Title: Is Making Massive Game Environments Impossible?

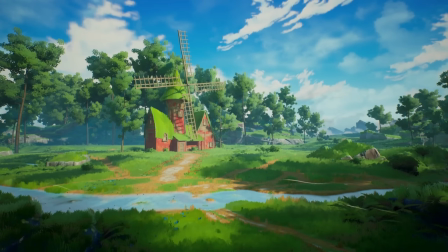[0:03]
If you've ever wanted to become an environment artist, well, now's your chance.
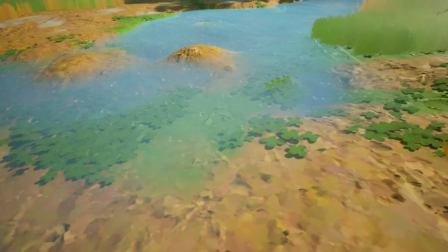[0:07]
Introducing the brand new Environment Artist Survival Kit, a brand new course designed to take you from a complete beginner to an absolute master in Unreal Engine.
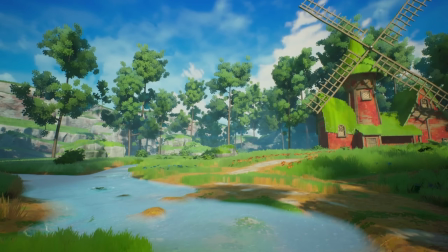[0:16]
You're going to be creating everything you see on the screen here. Pretty amazing, isn't it? Now, early bird pricing is just starting.
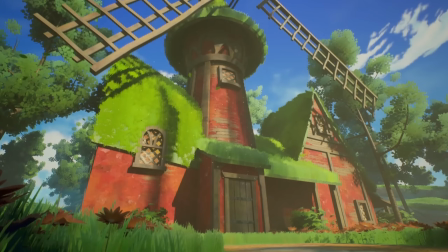[0:21]
The course has just dropped. So if you want to get the course at a reduced price, hop on right now and grab it before it's too late.
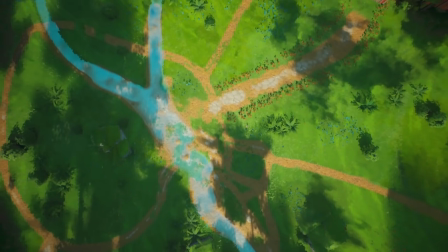[0:28]
Let's get into the video.
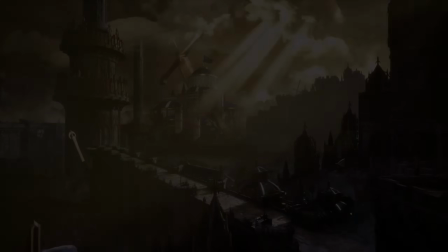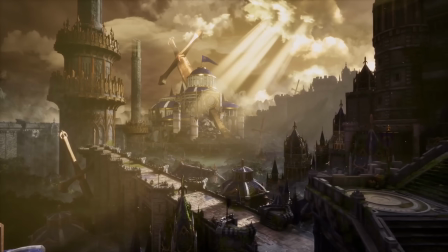[0:40]
Hey everyone, my name is Tristan LaCroix and I'm a 3D environment artist.
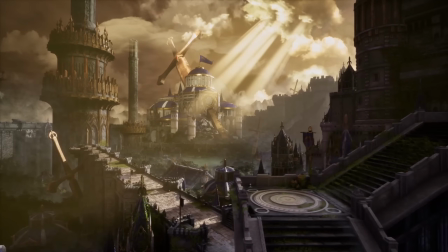[0:43]
Thanks for having me on the channel. I'm going to talk a bit about my workflow and some techniques that I use to create my latest 3D environment, Staros, the Impaled Capital.
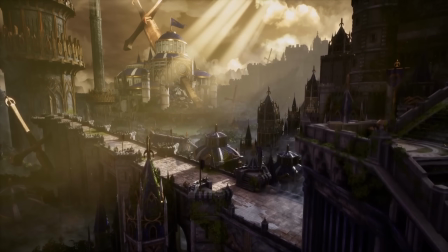[0:50]
I'll take you through my reference gathering, modeling, texturing, lighting process, and also some VFX.
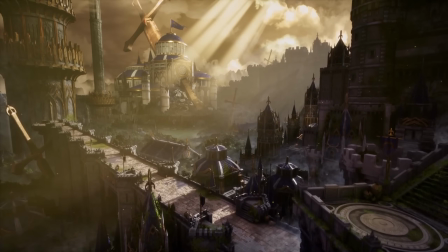[0:55]
I hope that you learned something you can use in your own work or just enjoy sitting back and seeing how I make stuff like this.
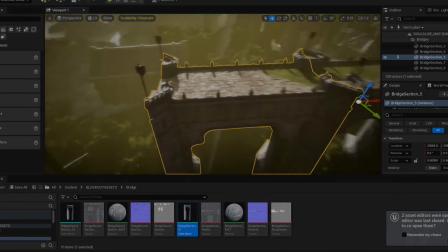[1:03]
I started out like I usually do for any 3D art that I'm making and used PureRef to gather some reference images for this project.
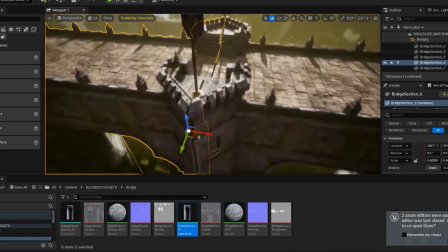[1:09]
It's a good simple program just to get all your reference images in one spot.
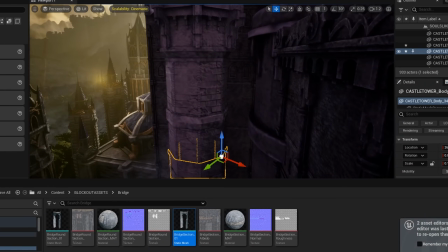[1:13]
A huge inspiration for this environment was the Soul series in Elden Ring, which might be pretty overtly apparent, honestly.
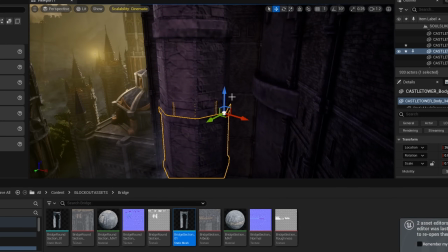[1:20]
From Software's world building environments are masterful,
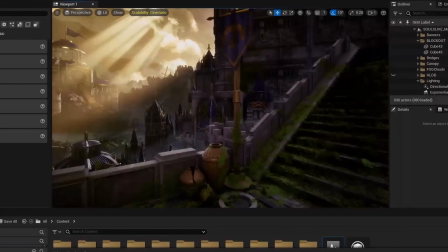[1:24]
and if I could replicate even part of the overall quality and depth of one of their environments, I would consider this project a giant success.
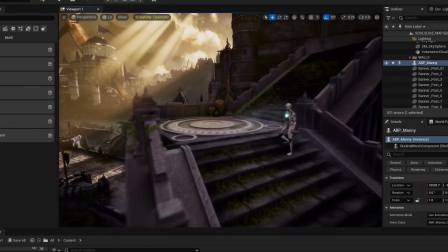[1:31]
Areas such as Raya Lucaria and Nokron from Elden Ring and Anne Orlando from Dark Souls 1 served as great reference here.
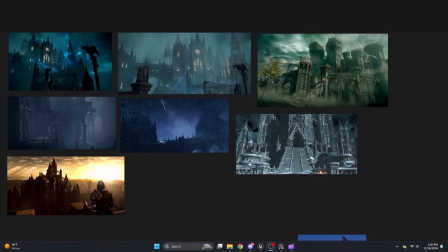[1:38]
I also gathered reference images from Gothic, Roman,
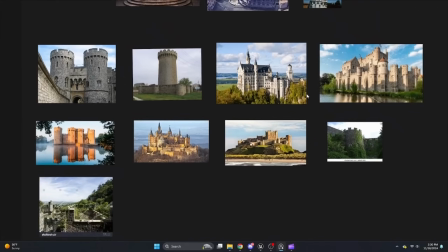[1:41]
and medieval architecture from real-world cathedrals and famous structures to create something recognizable but interesting in its own way.
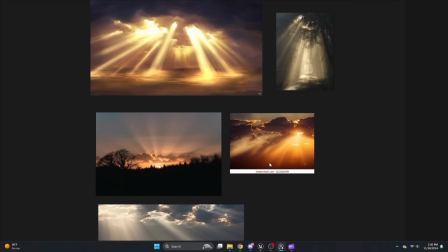[1:48]
I wanted things to feel familiar enough with the castle aesthetics, but unique in terms of architectural motifs and ornate designs.
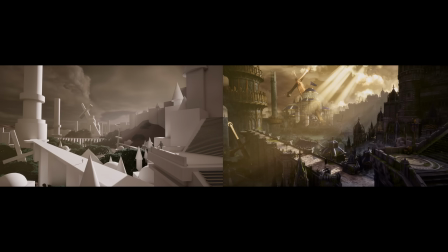[1:55]
When I start blocking out a larger environment like this, I try to break down what I actually want from the project as a whole.
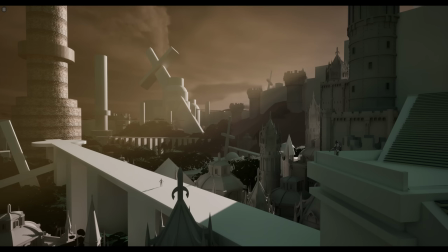[2:02]
It's easier for me to create something if it all revolves around a central theme, so that the world you create feels cohesive and everything belongs together.
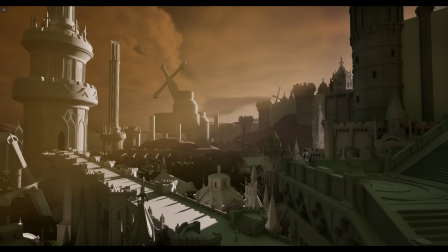[2:10]
I started with a really basic idea that I thought was cool. Giant sword stabbing a building.
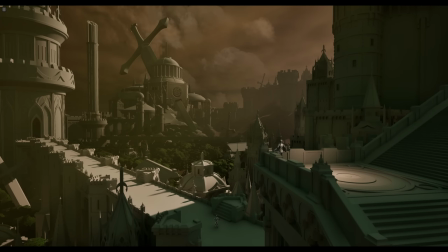[2:15]
So I decided to run with that, and then I did some general world building and backstory around the concept.
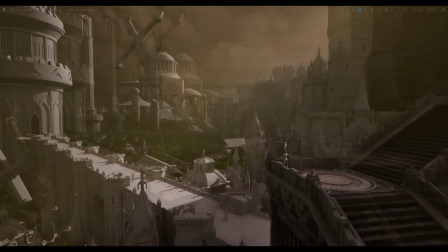[2:20]
I find this can really help you stick to a central theme throughout the environment art project. Try to make a location that is the result of a history, not just buildings that you placed there today.
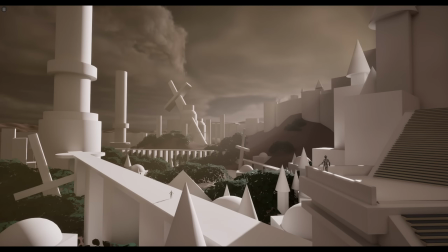[2:30]
In Unreal, I start with basic blockout of models using primitives to lay out key features that I know for sure I want in the final scene.
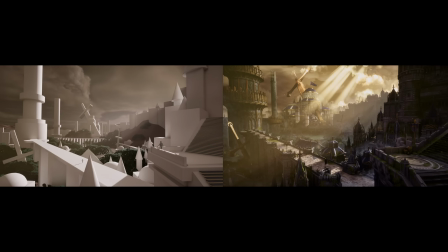[2:36]
It's fine to spend a good amount of time in this phase, because even great assets with poor composition really diminishes the impact of the environment. If it looks great with giant white blocks, it'll look amazing with polished assets.
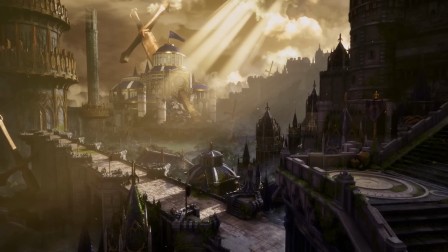[2:52]
In a scene with so many distant buildings and features,
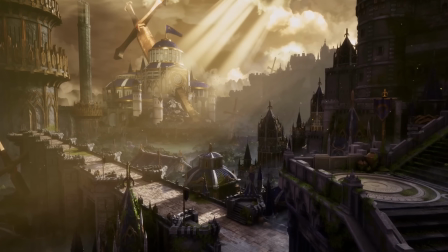[2:55]
having a close-up structure where you can have the features that fit the scale of use by a human, such as steps, pottery, and the height of railings,
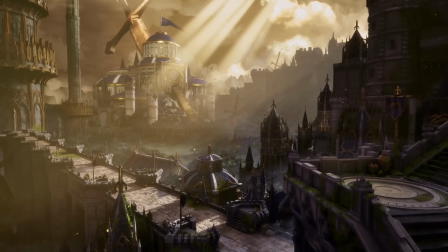[3:02]
goes a long way in helping to convey scale and give the larger structures in the distance a more immense feel.
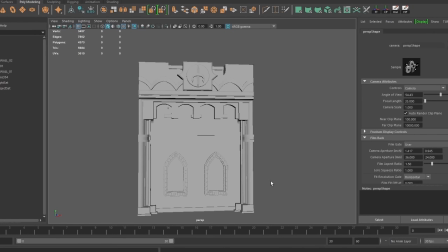[3:07]
I did all of my modeling for this project in Maya. Sometimes I'll use ZBrush to sculpt things like damage or create materials, but since I knew texture fidelity was less of a focus on this project,
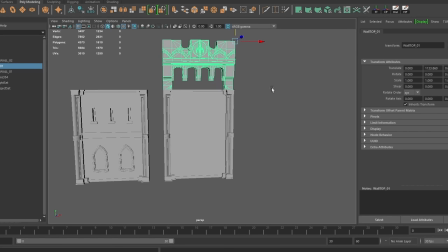[3:17]
I opted for poly modeling everything, which saved me a lot of time in baking and just overall workload.
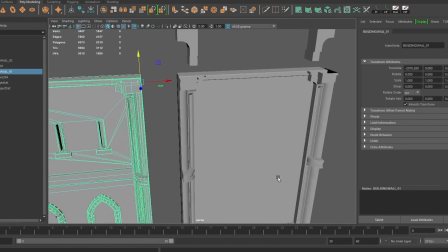[3:22]
I started the modeling process by trying to nail the general aesthetic of a few buildings, since I knew that would dictate how I modeled the rest of the architecture in the scene.
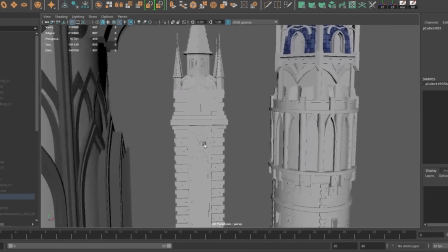[3:31]
I wanted to design a few accent motifs that could be used all around the scene, like these interlocking pointed arches and the symbol of the arch with a spike running through the middle.
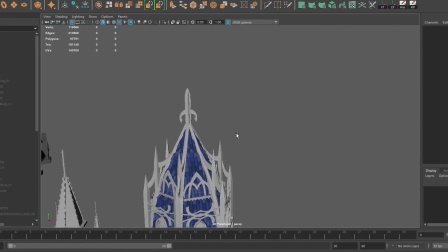[3:39]
That symbol was to reflect the giant impaling swords, and I used it to top a lot of the buildings as well as on the flag and banners.
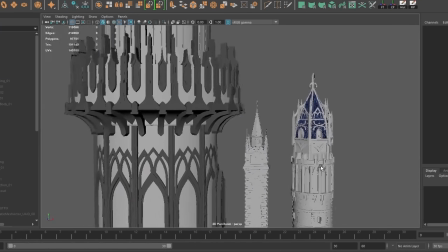[3:46]
It works as some kind of nationalistic or religious iconography. Making these radially symmetrical buildings and towers was actually a pretty quick process.
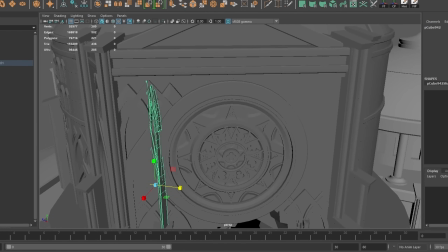[3:54]
I just made a single side's details, then grabbed those and used Duplicate Special to dupe the features all around the base in a single button push. Same for UVs, you just make them once and then you use that feature where you can. I designed much of this scene to be modular.